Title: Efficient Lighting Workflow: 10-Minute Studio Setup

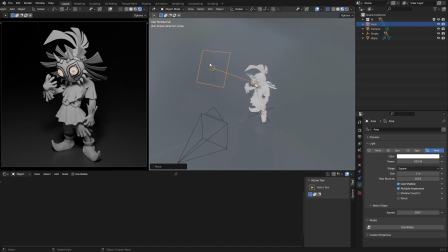3:59 Now, for most, this could be really good for, you know, displaying hard surface details where you really want those hard, crisp shadows, because it really helps accentuates all the little nooks and crannies in your hard surface props,
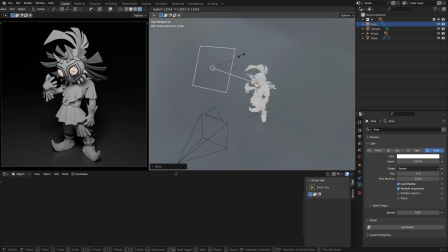4:14 for example. But for most characters, I find that a nice, big, soft light like this really goes a long way because it helps you focus in on the character and not necessarily small little details here and there. So this is our main light.
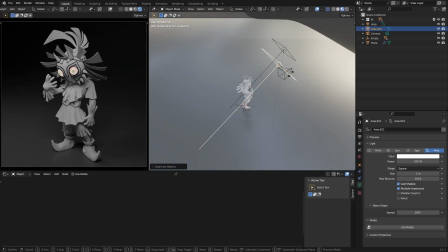4:33 And to support that, let's just hit Shift D and we'll duplicate it and we'll take this is going to be our fill light
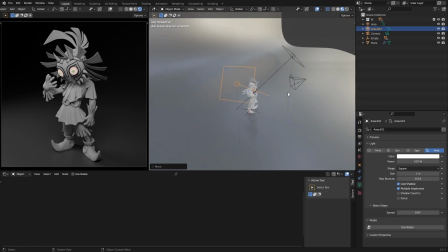4:43 and put it off to the side. Now the fill light is interesting because you can continue
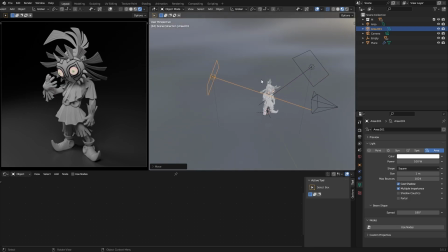4:50 with a very neutral look where your lights are just pure white. But something I find really interesting with the fill light is that we can start playing
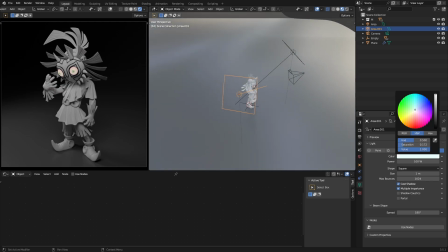5:02 around with some color And I think it was like the Florence Academy or something many,
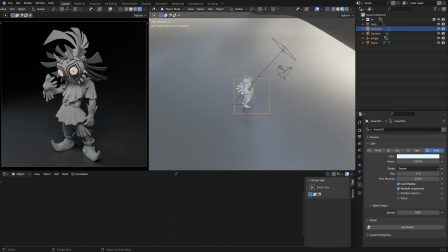5:07 many years ago that started to experiment with this and sort of created the
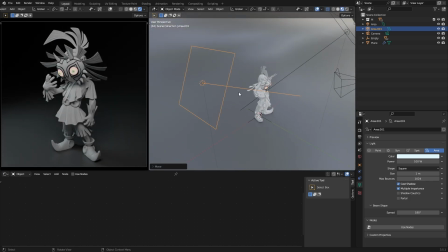5:12 golden standard for how lights should behave in a studio setup like this. And what they found was that a soft, slightly tinted blue light from the side combined with maybe an orange rim light or backlight really gave a nice feel and a nice way to present your 3D models.
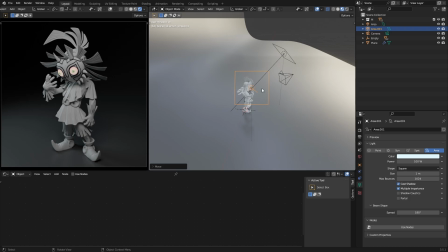5:32 And this wasn't just focused on 3D, obviously. It was also focused on real studio setups for clay sculptures and just sculptures in general.
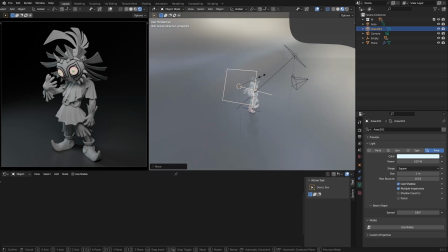5:41 Something I like to do with the fill light is I like to make it as large as possible.
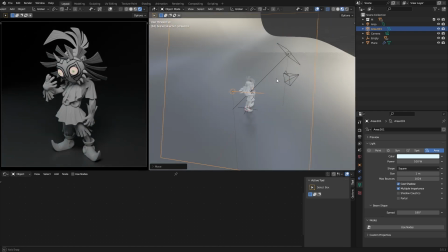5:47 Well, not as large as possible, but just fairly large, especially compared to our key light, to again not create any harsh shadows, which you can see here. Like the smaller I make it, down here we have some really harsh shadows now.
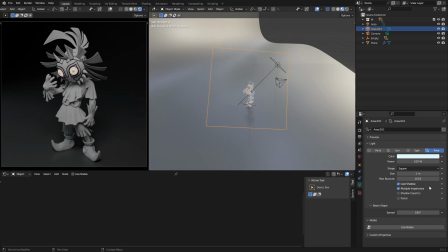6:01 Just make it large because that way it doesn't really dominate anything. And then I like to crank up the value of this.
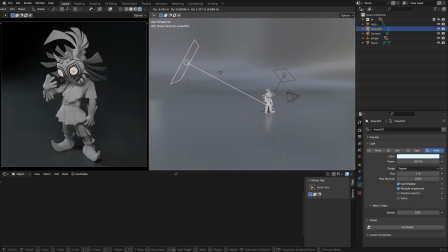6:10 Maybe that's too much. So you can either play with the value or move it further away.
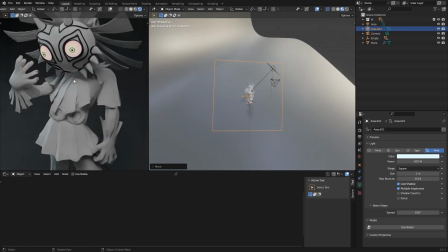6:15 And you can sort of see when you have a light here, you want to try to move it around to see where it catches the character in just the right way.
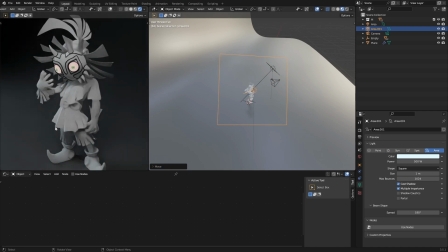6:24 And here we get a little bit of soft bluish tint on the side of the character, which again helps accentuate some of the form.
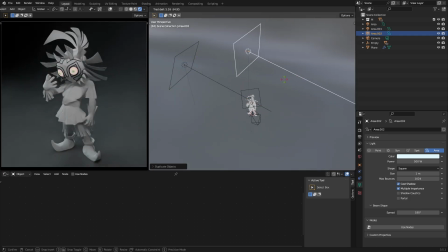6:33 And that's going to be our fill light for now. And I'll duplicate this as well to create our rim/backlight.
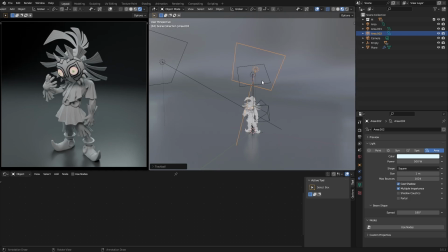6:42 And a rim light like this can be a little bit smaller.
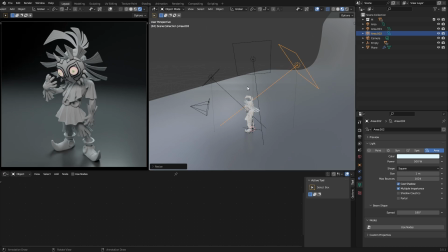6:48 It can also be big, with the shadows. Again, always keep that in mind. I'm going to change this to be slightly tinted orange, but not too much. We want a warm feel to this. Okay.
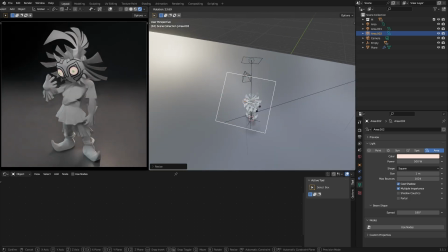7:04 And one of the tricky things about the backlight here is that it also affects the background behind the character. So you gotta play around with this a little bit so you can see where it hits the background, where it's gonna hit the character.
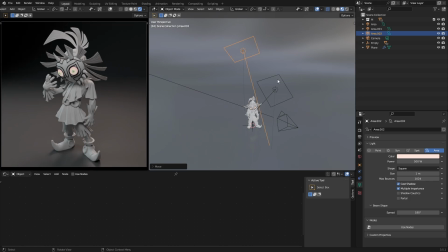7:18 And then what I like to do, this is really, in the most simplest form, this is what we're after. And what I like to do is come in afterwards, after I've placed my lights just roughly, and I like to look at all the lights individually.
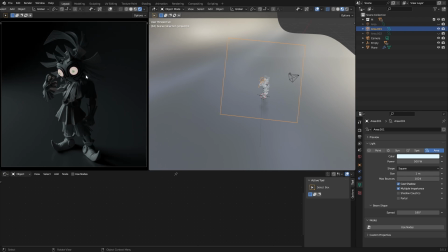7:32 So our fill light over here, now we can very clearly see what is it that we're getting from this fill light. Maybe we want to combine the fill light more with the key light like this,
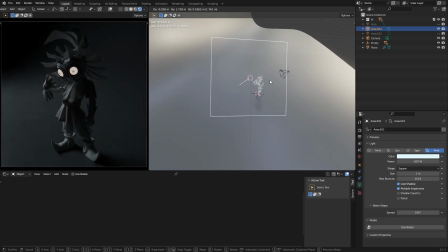7:45 or we want it to be loaded like this in-between stage between a key and a rim light. So it acts more as a rim light, but from the side, for example.
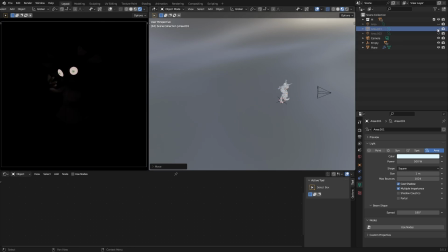7:58 Makes it a little more subtle. Then let's take a look at the rim light here.
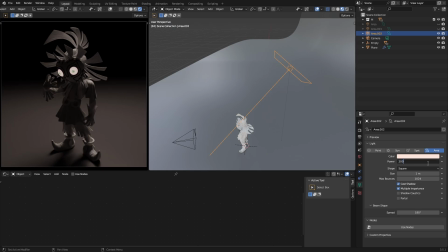8:05 Maybe we want to decrease the intensity of this.
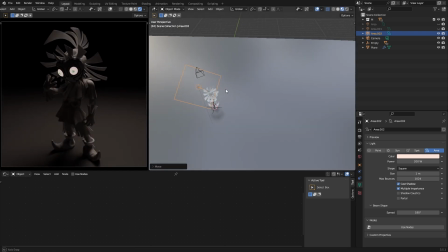8:12 Move a little closer. And have it focus mainly on the top here and a little bit on the shoulders. I think that's nice. And you can see what we get in terms of shadow here. If you scale it down, really harsh shadows, scale it up even further,
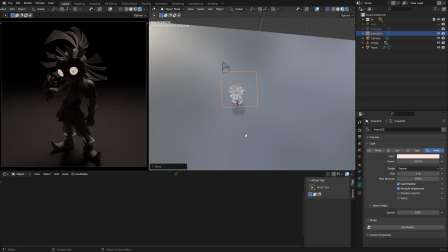8:31 soft shadows, but also a larger reflection because the background or the backdrop I've created here is slightly reflective.
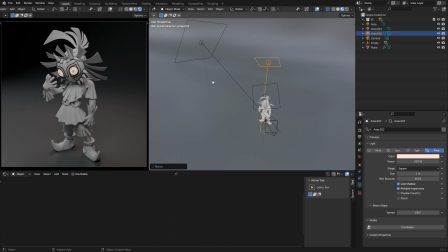8:40 Okay, and then we can sort of combine all those back into one, and this is what we're after, or this is what we get after that.
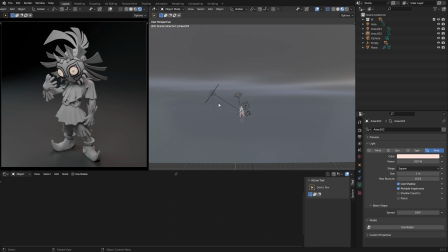8:49 So it's a really simple and effective way to light your characters.
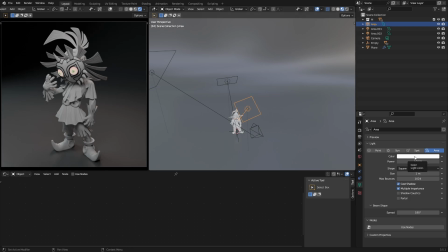8:53 And now, of course, you can go in and experiment and say, hey, I don't want my key light to be completely neutral. Maybe I want something cold, something warm, or something creepy, really like, experiment.
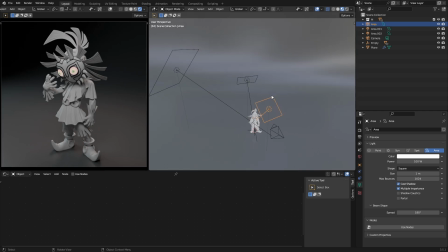9:08 You can combine all these colors to figure out what exactly is the kind of look that you're after. Now, just a quick couple tips here. Something that I like to do, depending on the character, or depending on the type of mood that I'm trying to create, is sometimes I'll create a background light.
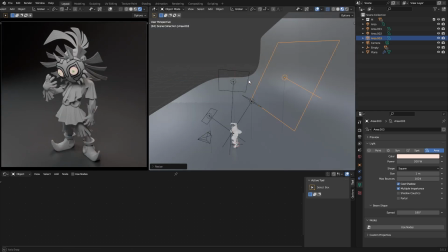9:28 So it'll be like a really large,
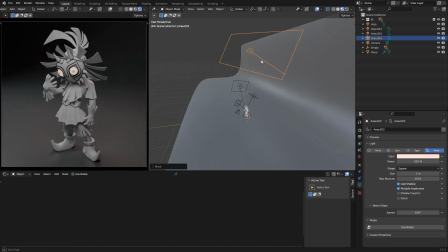9:30 typically an elongated light that'll sit high above and shine down a little bit, but behind the character.
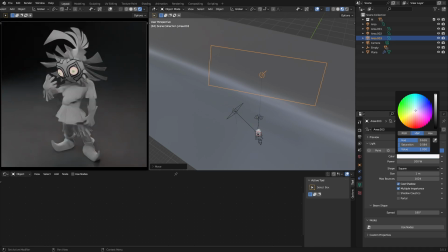9:38 And its only function here really is to illuminate the background a little bit.
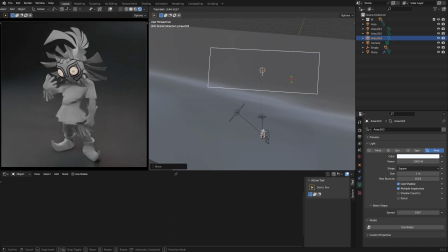9:44 So let's see here. And you can see how this lights up the background just a little bit. Like if we didn't want it this dark and wanted to make it more, like the color should be a little more consistent.
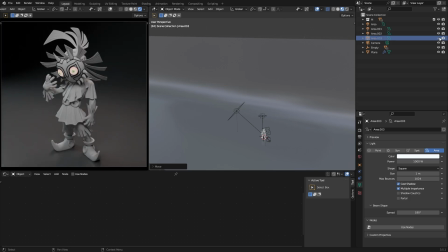9:59 You can see what kind of effect this has. This is a very harsh and a very dark setup when we just have the 3 lights. So this helps us create a little bit of extra bounce, and it's only really focused on the background.
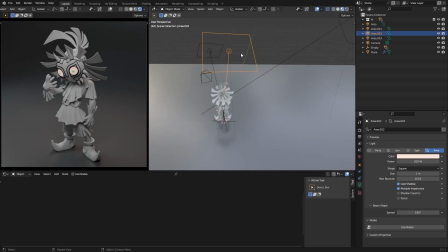10:14 And the final little tip I want to give is for accentuating
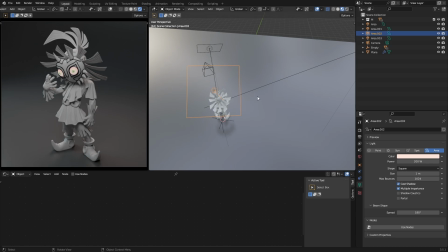10:20 things on the back of the character with additional rim lights.
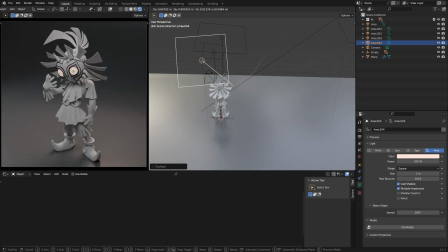10:25 In Blender, because there's no light linking, maybe in the future if you're watching this there is, but for now there's not. So what I like to do is duplicate my area light and then use a spotlight.
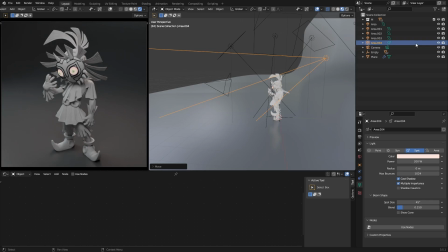10:40 And then what you can do is use that spotlight
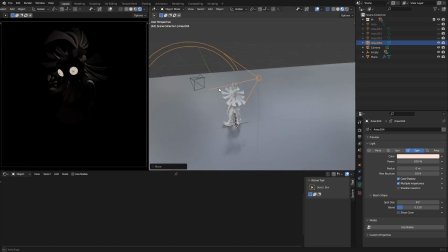10:46 to really hone in on specific areas that you want to focus on in terms of you know, creating a rim. So for example, like this.
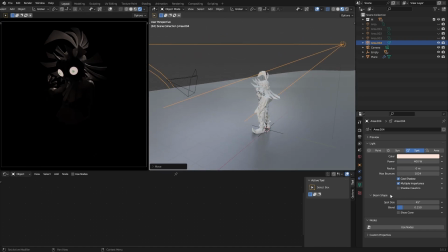11:00 This just focuses on this top part. You can display cone.
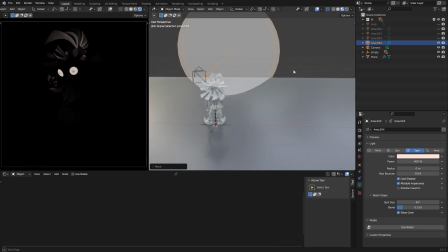11:06 This way you have a better feel for where your light is hitting. And you can combine this with the radius as well to,
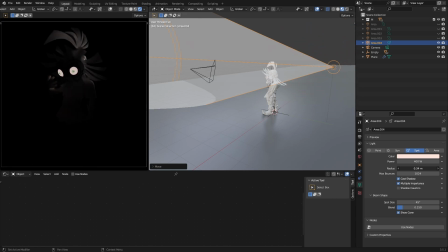11:17 again, it's like with the area light, where this sort of functions as your sharpness or soft filter depending on the scale. So you could scale it up a little bit. There we go. Now it's going to be a little bit softer and hit a little bit wider.
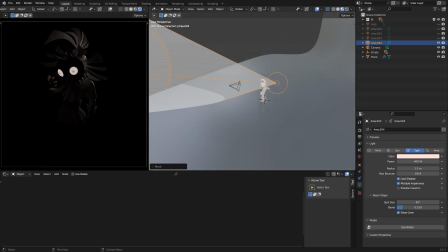11:31 And that way you create this nice rim, but just on this part. And then we can turn our lights back on again and say maybe,
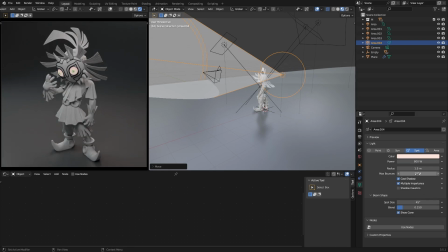11:40 okay, I want to up the intensity of this by, I don't know, to 2000.
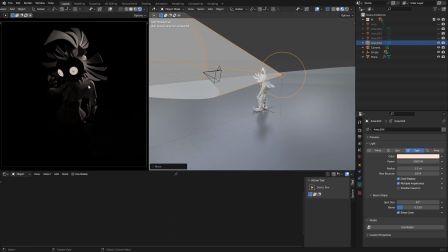11:46 And that way we get a really strong rim from this light.
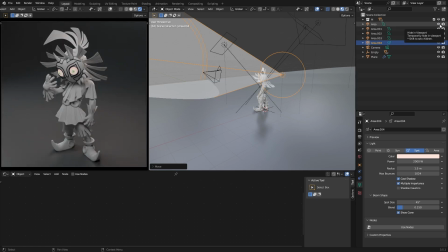11:50 And that's essentially my technique for creating, and not just really like a fast and efficient studio setup, but most studio light setups in general will follow these kinds of fundamental lighting techniques.
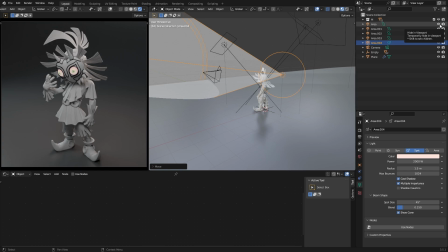12:06 Doesn't matter if it's for a lighting scene or if it's for a quick character like this. This is basically my process for it all.